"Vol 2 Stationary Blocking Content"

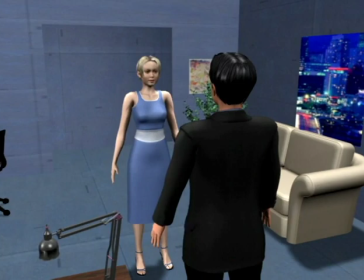(49:44)
He's now being completely direct with her, and we're really going from one form of power to another. Next, we'll work on Amy. Throughout the scene, John is questioning whether or not she's telling the truth. So she'll not want to face him head on because that would be too revealing.
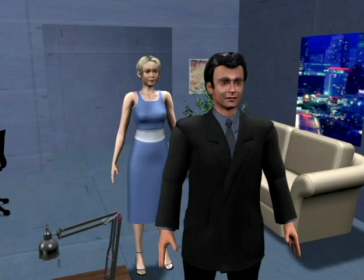(49:59)
But in the beginning of this scene, John is facing away from her, so she doesn't need to turn away in order to hide.
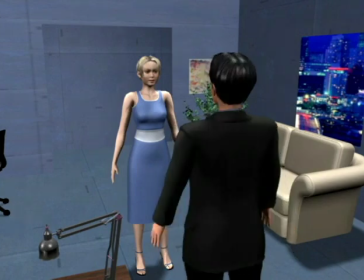(50:06)
When John turns directly towards her, let's have her pretend to be confident and honest by continuing to face him directly. But since she knows she's lying, let's have her gradually turn to the side to be less revealing. However, at the end, when John calls her a treasure, it's easy for her to be direct because it's the truth that she doesn't like that name.
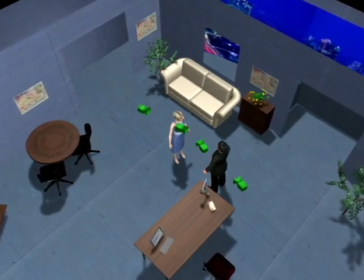(50:25)
If we now set up the cameras as before and shoot 4 full takes, we can make all other choices in editing.
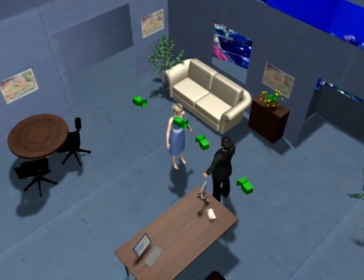(50:31)
So let's view the cut of this version.
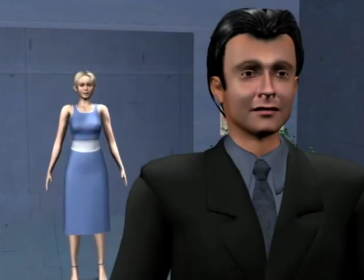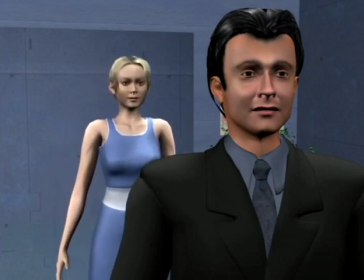(50:40) The school called. They said you never came in. What a bunch of liars.
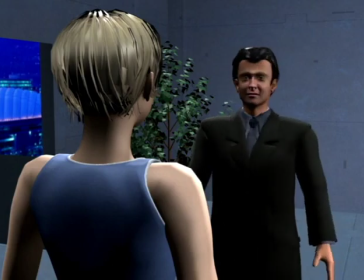(50:45) My ankle got twisted in gym and I was late for 1 class. You seem to be doing fine now.
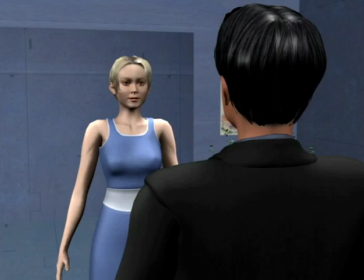(50:51) Did Mrs. Tweed call? How can you believe her over your own daughter?
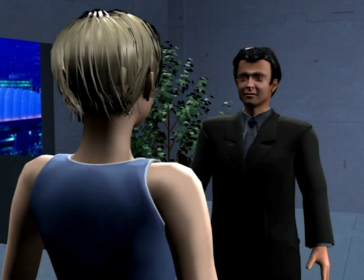(50:56) You used to be such a nice little girl. I could always believe anything you told me. Now I don't know what to think.
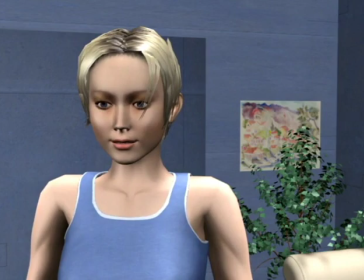(51:03) Amy, are you even paying attention? Yeah, sure. Why don't you feel you can tell me what's going on? I'm sure I can understand it, whatever it is. Okay, Dad. Come on, treasure, you can tell me.
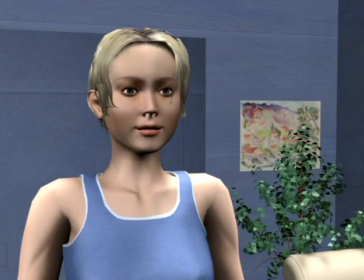(51:16) I'm not your treasure, okay? I'm not your gem. I'm not your jewel, all right?
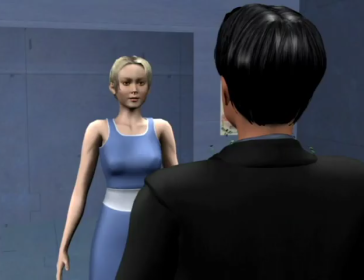(51:21) And you don't understand anything, Dad.
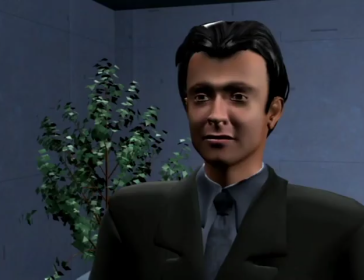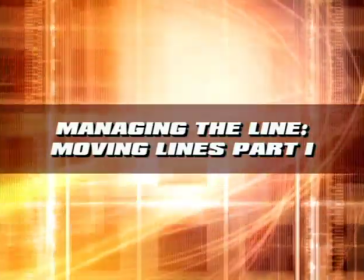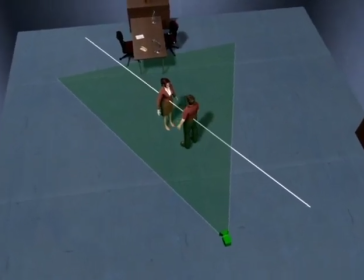(51:35)
Continuing now with how to cover stops, an inevitable consequence of moving characters is that the lines between them are moving as well.
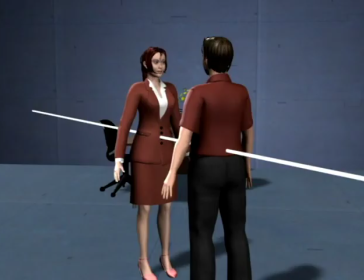(51:42)
Sometimes this movement causes a line cross. Line crosses essentially happen when characters pass in front of or behind each other.
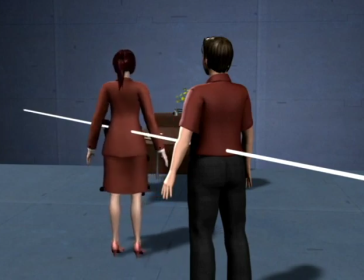(51:51)
If we're set up like this and the woman moves over here, there's no line cross. But the moment she passes behind the man, we're crossing the line.
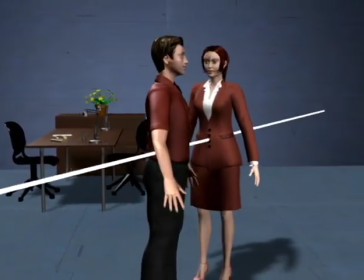(52:00)
And if the man passes in front of her, we're again crossing the line.
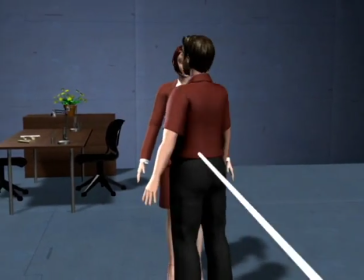(52:04)
Anytime a main character passes in front of or behind another, we should have a red flag go up,
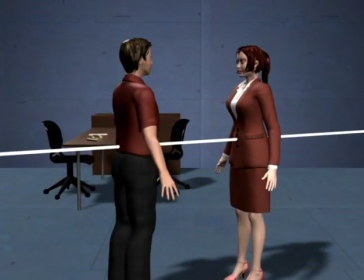(52:09)
not because line crossing is wrong, but because we have to be alert for the consequences of it.
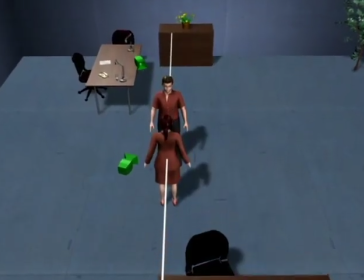(52:15)
The consequence of a line cross is that it can easily cause any number of cameras to suddenly be on the wrong side of the line,
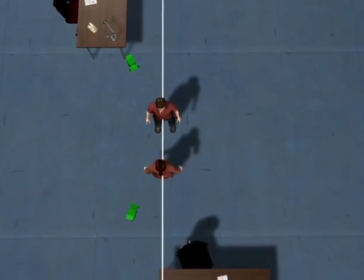(52:21)
and if we don't manage this carefully, we risk ending up with an uncuttable scene. Starting with a simple test situation, we've set up an over-the-shoulder pair. As the woman moves to a new stop, one of the cameras is now on the wrong side of the line. What determines which side we're on is which camera sees the movement.
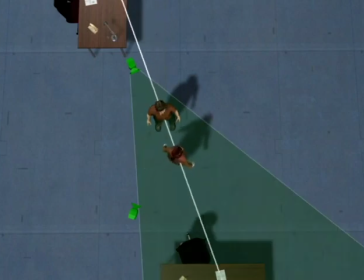(52:40)
If we're in this camera she moves, that's the side we're on, and any new cameras need to go on the same side.
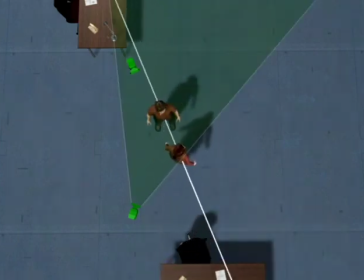(52:47)
If we're in this camera she moves, any new cameras need to go on this side instead.
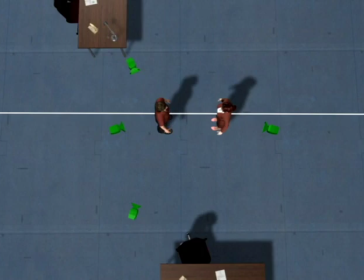(52:53)
This is pretty straightforward when there's no line cross during the move itself, but when there is one, we suddenly have to be very careful about how we cut it. To look at that, let's create a third stop where the man has walked over here, and again add an over-the-shoulder pair. No matter which way we edit this, we're dealing with at least one line cross.
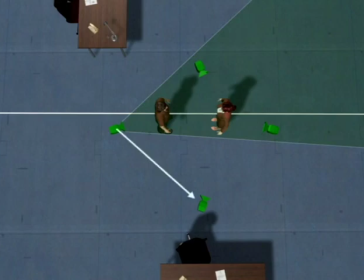(53:11)
Starting in this camera, we have a couple of choices, starting with cutting from here to here. As the man walks, we're almost immediately on the other side of the line. Let's pause here because we can't cut to the other reverse, which is right now on the wrong side of the line, until the line crosses that camera too.
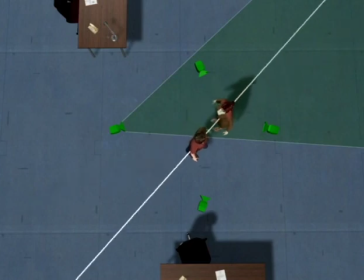(53:30)
So if we let the line cross the first camera, we have to stay there until the line has crossed the second camera, putting it again on our side of the line. The other way to cut between these two cameras is to jump ahead of the line.
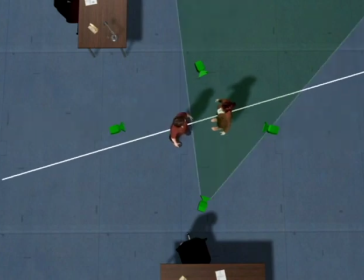(53:43)
Starting in the first reverse, the man barely moves before we have to jump ahead of the line to avoid having it cross us, so the line cross doesn't actually happen until here.
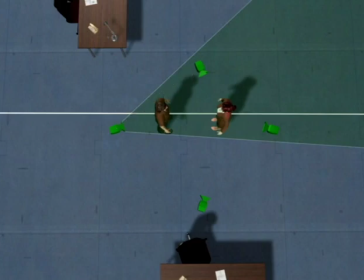(53:54)
Going to the other reverse, we only have one option. Right now it's on the wrong side of the line, so we have to let the line cross us first.
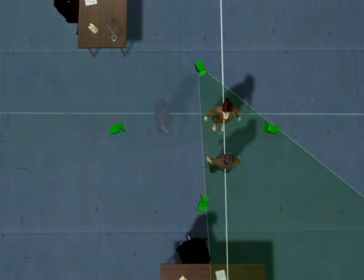(54:02)
We can then at our leisure cut to the other reverse. And going from the other reverse on the original line, there's again only one cutting option.
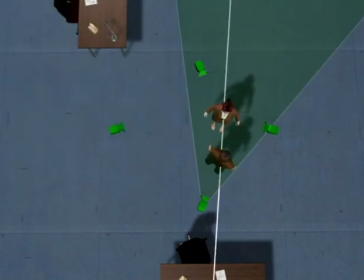(54:13)
As the man walks, we have to cut to this camera while we're still on the same side of the line, or we'd end up alone on the wrong side of the line.
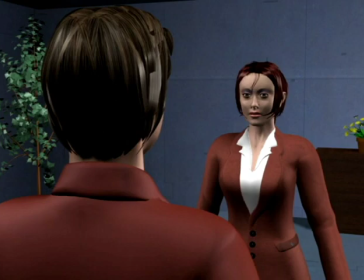(54:20)
So let's cut all 4 versions together to see which ones work better.
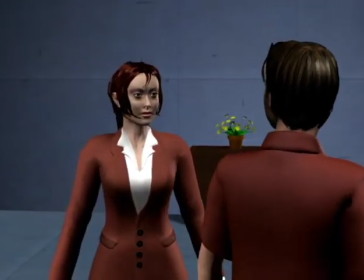(54:24)
In the first version, we stayed in the first camera and waited until the line had crossed the second camera.
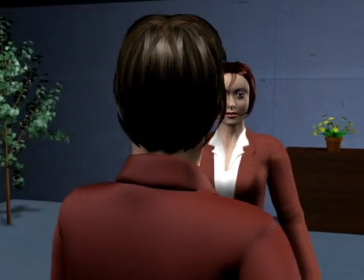(54:31)
In the next version, we jumped ahead of the line. So as the man moves, we have to jump immediately and then wait in the next camera for the line cross.
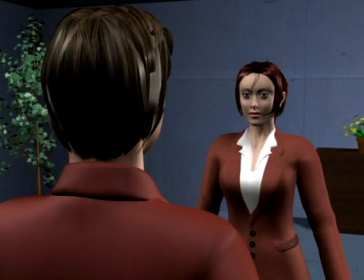(54:40)
Since the woman looks nearly identical in both cameras, this is not a good cut,
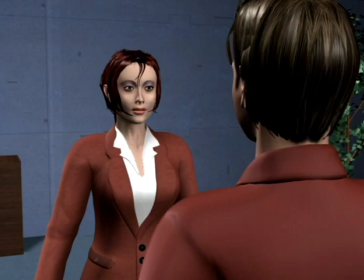(54:44)
and both of these options give us the feeling that we're trying to escape the line. The best and most relaxed options are the two last ones.
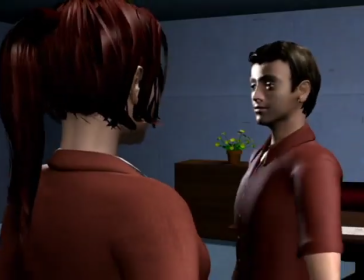(54:53)
As the man walks, we're immediately on the right side of the line for the next camera, so the cut isn't motivated by trying to escape the line.
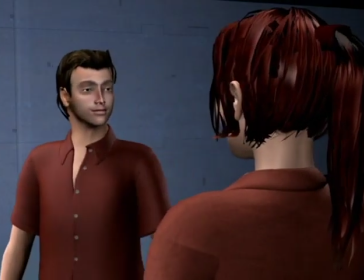(55:01)
Going from the opposite reverse, we can again do a fairly relaxed cut as long as we make it into the next camera before the line cross.
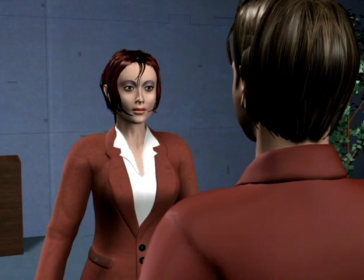(55:08)
Going back again, we likewise have 4 options. Starting in the same reverse, the first option again is to skip ahead of the line.
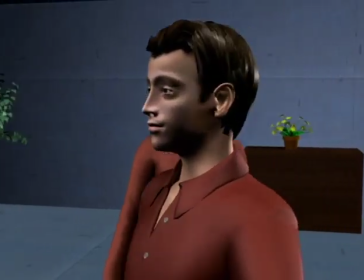(55:16)
So the line cross doesn't happen until here.
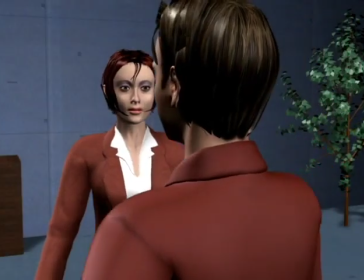(55:20)
If we let the line cross happen, we have to hold in this shot while we wait for the next camera to be on our side.
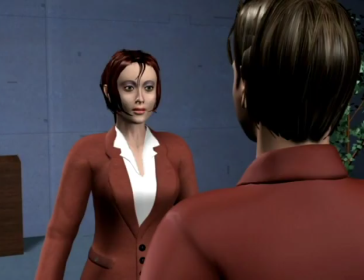(55:28)
But since the cut is easier and more relaxed, if we don't have to stress ahead to avoid the line,
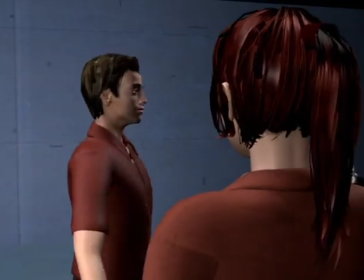(55:32)
let's just have him cross it and cut to this reverse, which then becomes an over the shoulder whenever the time is right.
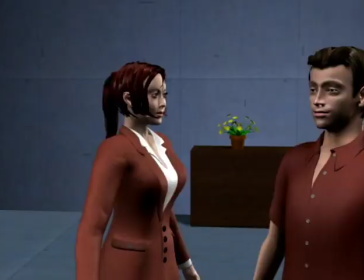(55:39)
Again, from the opposite reverse, the man walks out, and we can cut to this reverse when we want, as long as we do it before the line cross here.
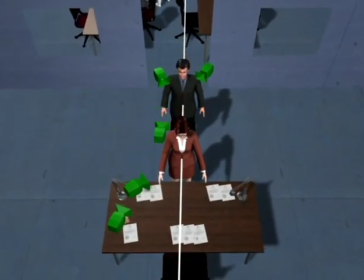(55:47)
With these things in mind, let's return to the earlier script staging between the two attorneys to look at what we were doing to manage the line.
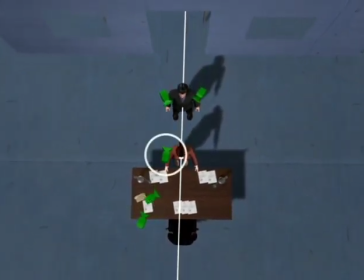(55:54)
The two main cameras were this over the shoulder and this close-up, which we used to basically divide the scene in half.
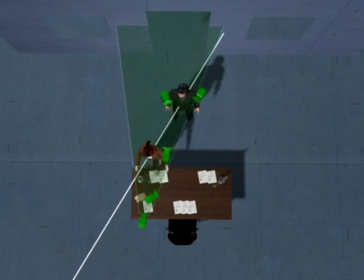(56:00)
So as Jennifer moved between her second and first marks, both cameras stayed useful. For the part where Jennifer needed to walk from her first to her third mark,
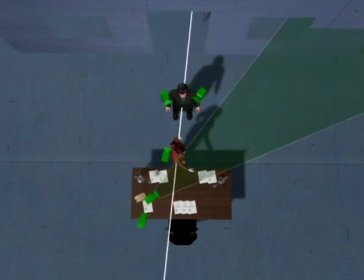(56:09)
we deliberately set up these two cameras close enough together that as soon as she caused the line cross, we would have a valid camera to cut to. When she walked to her second mark in the middle, we made the choice to already be in one of these cameras so that all we'd have to do to complete the coverage was add a close-up on her,
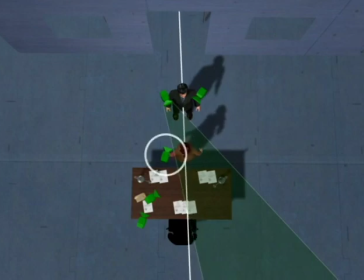(56:25)
matching Damien's continuous close-up. Since we needed to get back into this camera to get her facial expression as she walked back to her first mark, we had to get back before the line crossed it, or we would have had no way to get there.
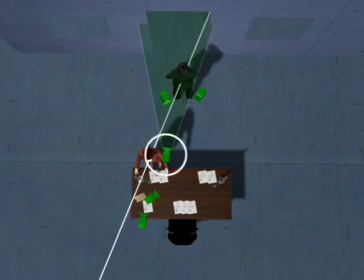(56:39)
Finally, as Damien left, we knew we were going to be in his close-up to cover him stopping on the way out, which is why we added the last close-up on Jennifer on this side of the line and at a matching distance.
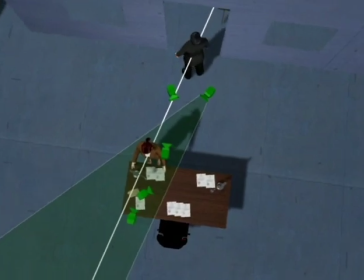(56:50)
Unless we completely avoid having moving lines cross cameras,
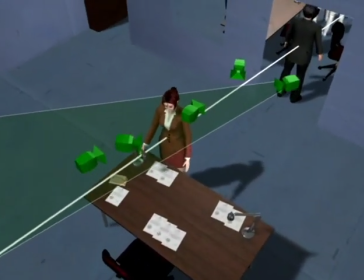(56:53)
which of course works but also produces very flat blocking, we sometimes need to engineer scenes this precisely.
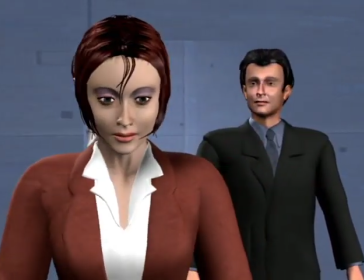(56:59)
Combined with the hinging and pivoting we have to do to manage the line for static dialogue, things can start to get pretty complicated, and almost everybody has at least some difficulty with this.
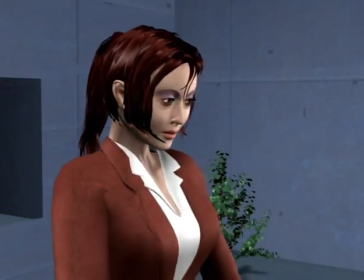(57:09)
But let's look at some techniques to make managing moving lines very easy.
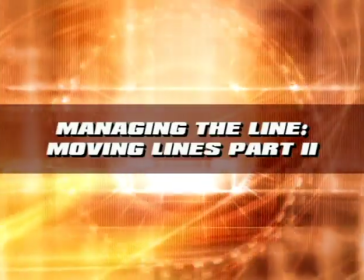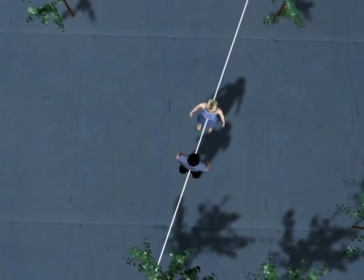(57:19)
By far the easiest way to manage the line with moving characters is to simply follow the line around the scene and place cameras based on which side we believe we're on at each particular time. So if the dialogue starts here, let's add 2 reverses, putting us on this side of the line. Next we'll have the woman walk over here, and again add 2 reverses.
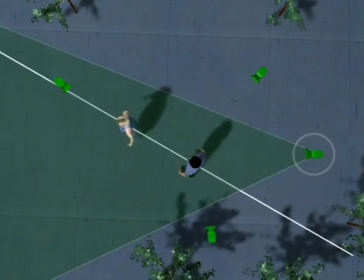(57:39)
As she moves, we either have to be in this camera, in which case we can cut to this camera when we want, and to this camera as soon as the line has crossed it.
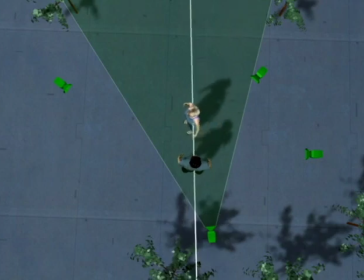(57:48)
If we're starting or walking in this camera, we have to cut ahead of the line before it crosses us, or we'll end up on the wrong side.
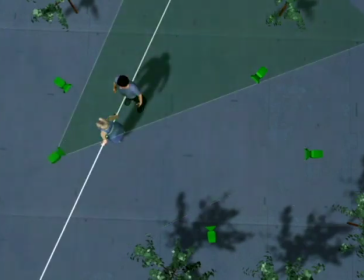(57:56)
Then the man walks over to her, and for that we'll place a 2-shot here. For getting into this camera, we'll have to be in this one for the walk.